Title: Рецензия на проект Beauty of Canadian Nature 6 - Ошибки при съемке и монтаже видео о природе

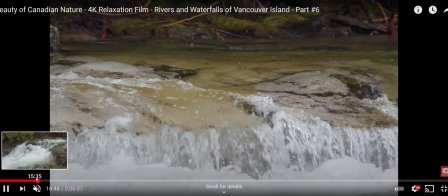3:42 вот такой кадр он не интересный такой кадр он не интересный ну не надо так близко снимаете речку так
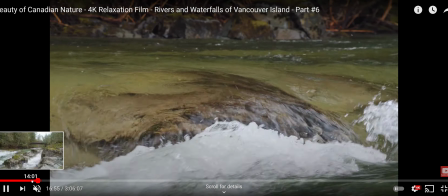3:50 часто то есть можно показать но много композиций просто
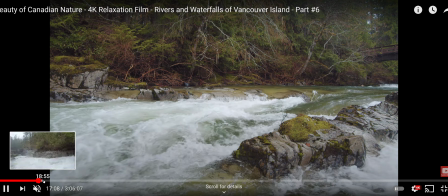3:59 который не интересны который не интересно потому что таких таких
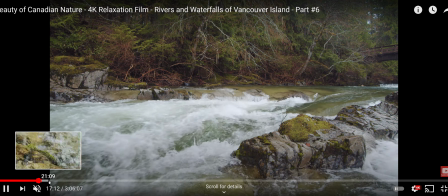4:07 речек ну навалом у меня около дома повсюду в природе то есть вот такой кадр я говорю
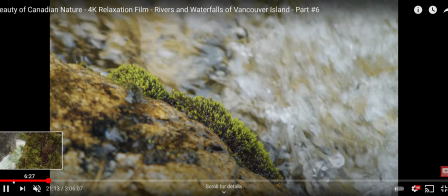4:16 вот зачем такой кадр ну ничего тут интересного нет в этом кадре
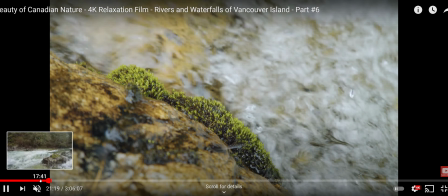4:21 но мы не приехали в канаду чтобы снимать такие кадры да мы приехали показать красоту
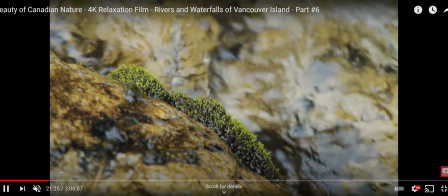4:28 канады то есть это можно снять в любой реке около вашего дома то
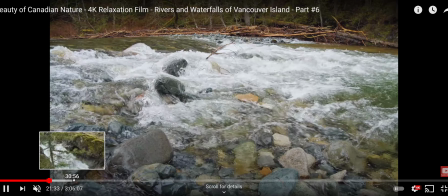4:34 есть ошибка фирмейкера была в том что он
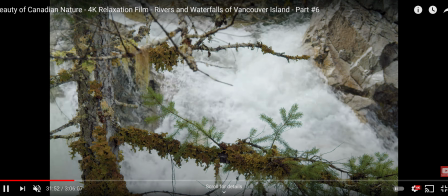4:40 снимал иногда неинтересно вот такая как здесь композиция но она не не
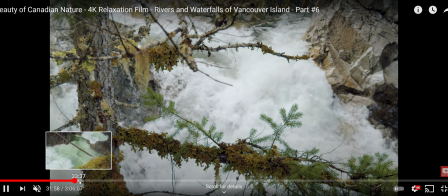4:46 очень интересна не очень красивая она просто скучно и такие скучные композиции
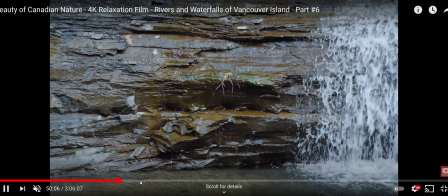4:51 они портят сам релакс вот это хороший и как
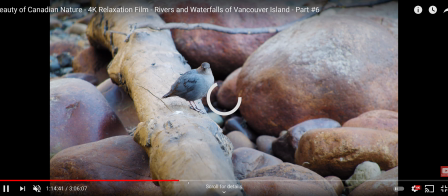5:01 бы портит сам релакс вот
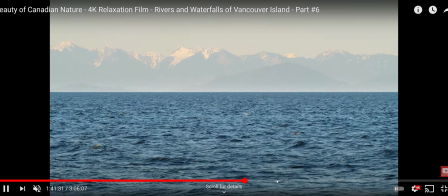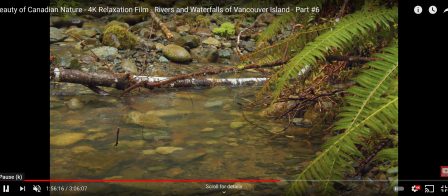5:15 такая какая-то но тут нечего тут снимать давайте посмотрим думать эту композицию что здесь снимать и здесь просто камни и речка и вот это ничего здесь не интересного нету снимать вот и
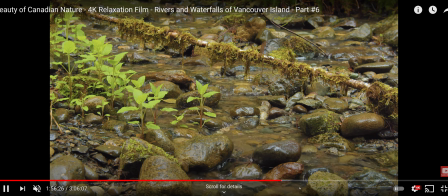5:34 вот это такие композиции они просто скучный то есть это не то мы мы показываем красоту
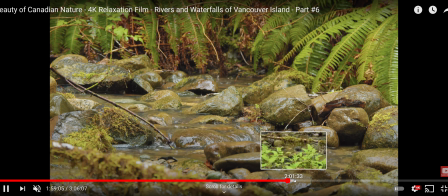5:44 канады а здесь эти кадры не описывают красоту это просто макрос кадры
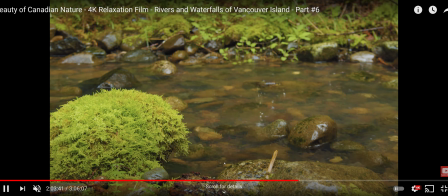5:51 речки их слишком много здесь вот такой еще более-менее нормальная композиция да но
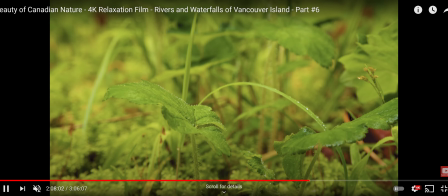6:00 есть просто вот такая ну что здесь красиво ребят ну травка ну ну
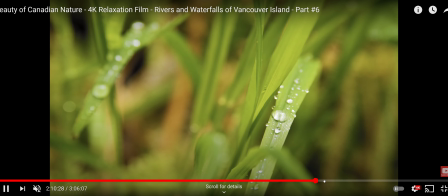6:08 зачем я так но есть много вот это еще более-менее тут хоть капелька есть но тоже
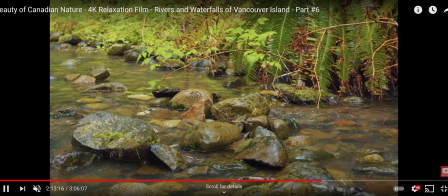6:15 не лучше вот здесь камни и и все его да то
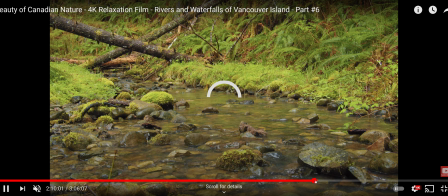6:21 есть и таких много кадров в проекте и они не интересны вот это
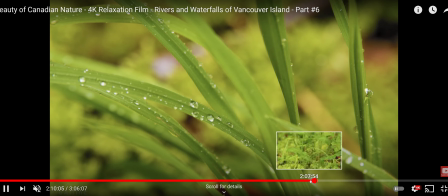6:27 уже уже это макро это интересная маку но есть много такого что я бы сказал best композиция composition панпа плохая композиция то есть она не
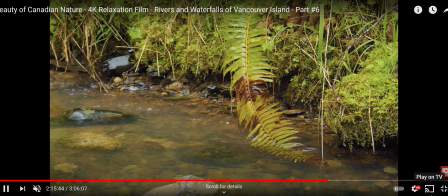6:39 интересны но вот здесь что здесь интересно ну так
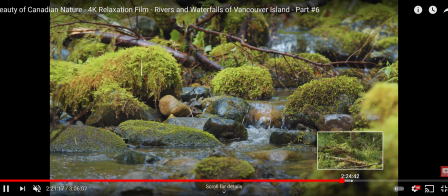6:47 что конечно это претензия не к эдитеру потому что наверное дитар монтировал все подряд ну а претензия именно к фильме кир потому
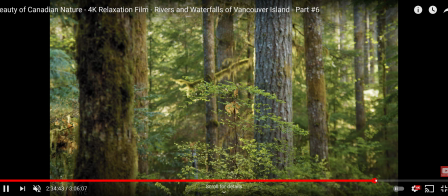7:03 что вот это красиво и не спорю то есть есть красивый я а
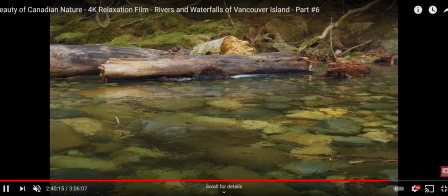7:08 моя цель просто улучшить этот проект чтобы были только выбраны самый красивый это красиво почему что речка чистая крустальная
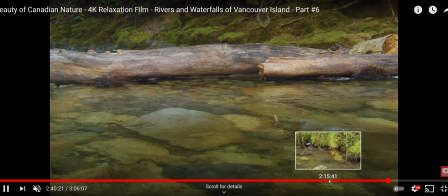7:17 до камни видно такие композиции красивый но вот такие
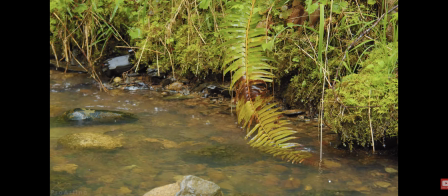7:21 они некрасивы а
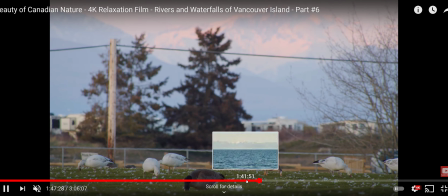7:29 вот еще композиции ну что но это портит просто наш проект целый зачем нам показывать вот этот электричество электрические электричество
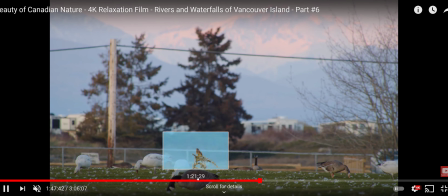7:44 вот это снимать я понимаю что мы хотели у так снять ну как-то надо снять чтобы не было ни домов
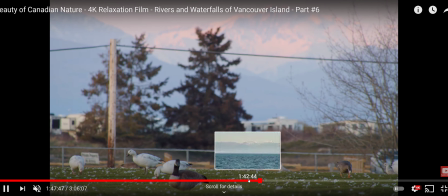7:49 ни заборов зачем это а если уже так сято то такое не они не надо включать в кадр в природу потому что это просто ну портит портит пейзаж вот это еще нормально
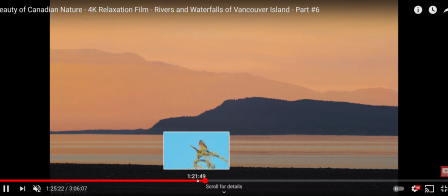8:04 вот вот
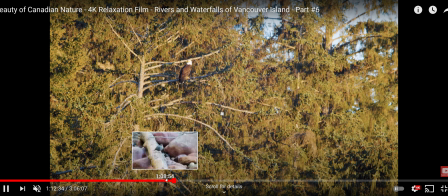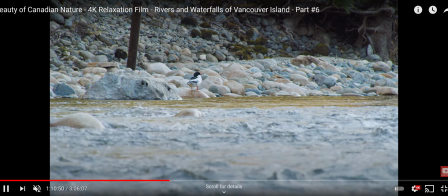8:13 здесь нашел плохую композицию ну конечно птичка он ради птички снимала так бы если бы не птичка то бы было здесь просто не интересно не интересная композиция ну
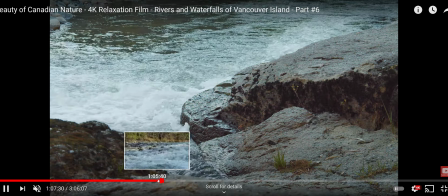8:27 вот таких кадров примитивных простых старайтесь их мало снимать потому
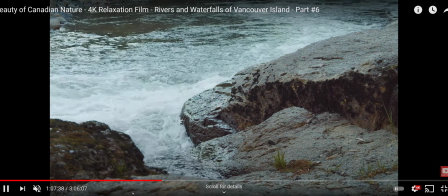8:35 что они не показывают красоту природы это можно как я сказал около своего дома мне выйти и
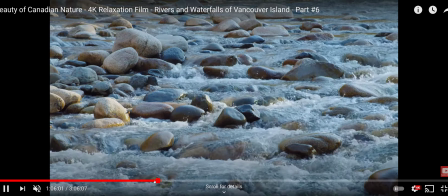8:43 снимать такое на хоть целый день с ними си сиди и снимай каждый камень на речке
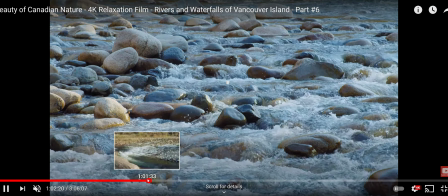8:50 ну вот это еще нормальная композиция но вы понимаете понимают это красивая композиция
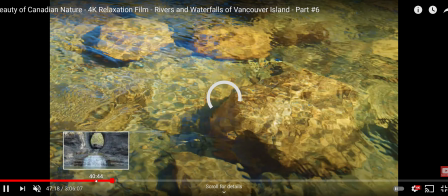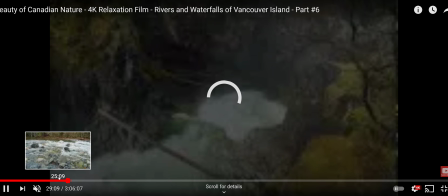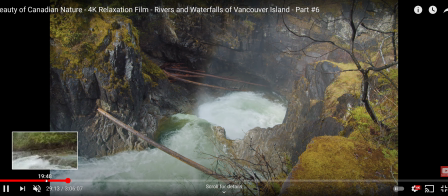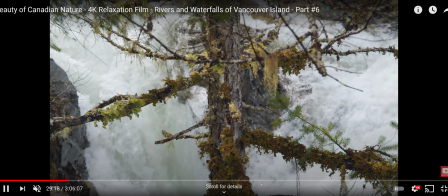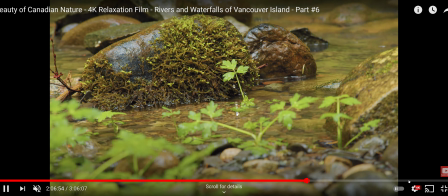9:18 вот вот это такая такая ну вот эта композиция ну но так себе как бы ну вроде сойдет ну
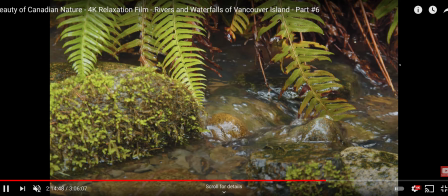9:30 вот таких не надо тут нечего снимать не надо так вот снимать этот кадр потому что здесь ничего интересного нет такого
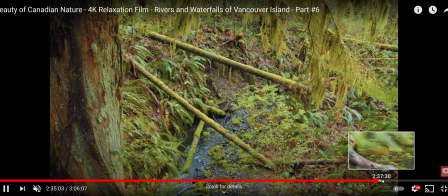9:43 навалом повсюду есть вот это нормально то есть есть красивые но говорю что моя задача искоренить из проекта плохие композиции и также дайте странах мог бы их не включать и проект бы был проект был просто
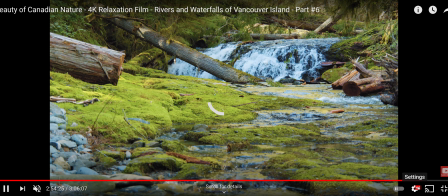10:03 более интересным если вы только были включены красивый были откинуты некрасивой композиции
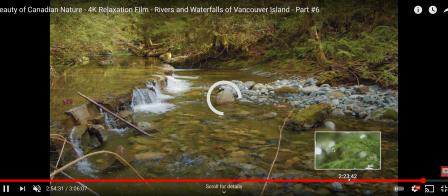10:16 потому что я бы тут откинул с десяток с 20 композицию таких вот некрасивых но вопрос поймет ли editor что такое красиво что нет чтобы он не откинул сначала
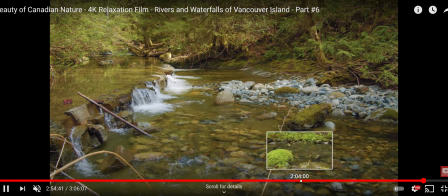10:32 красивых вот потому это уже другой вопрос тут надо понимать тут иметь надо художественный взгляд иметь понятие какая композиция красиво какая нет некоторые это это имеет некоторые имеет это некоторые не имеет
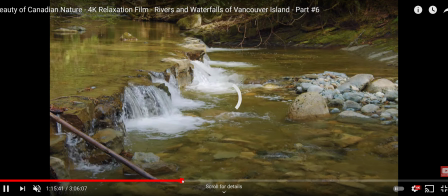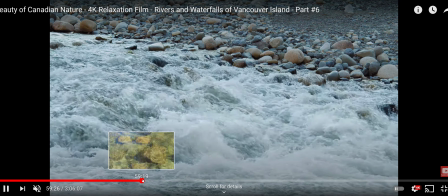10:56 вот потому и вторая претензия это звук
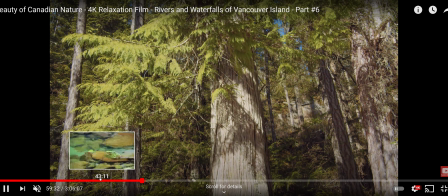11:03 звук я дал задачу озвучивать озвучивать
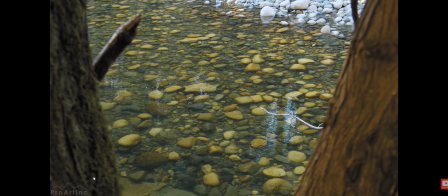11:11 богатым звуком природы проекты то есть музычка плавная красивая и
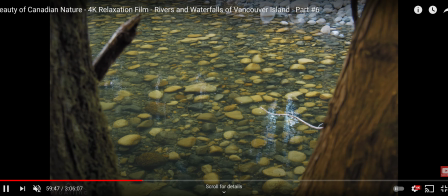11:18 на бэкграунде хорошо слышно звук давайте будем прослушивать звук здесь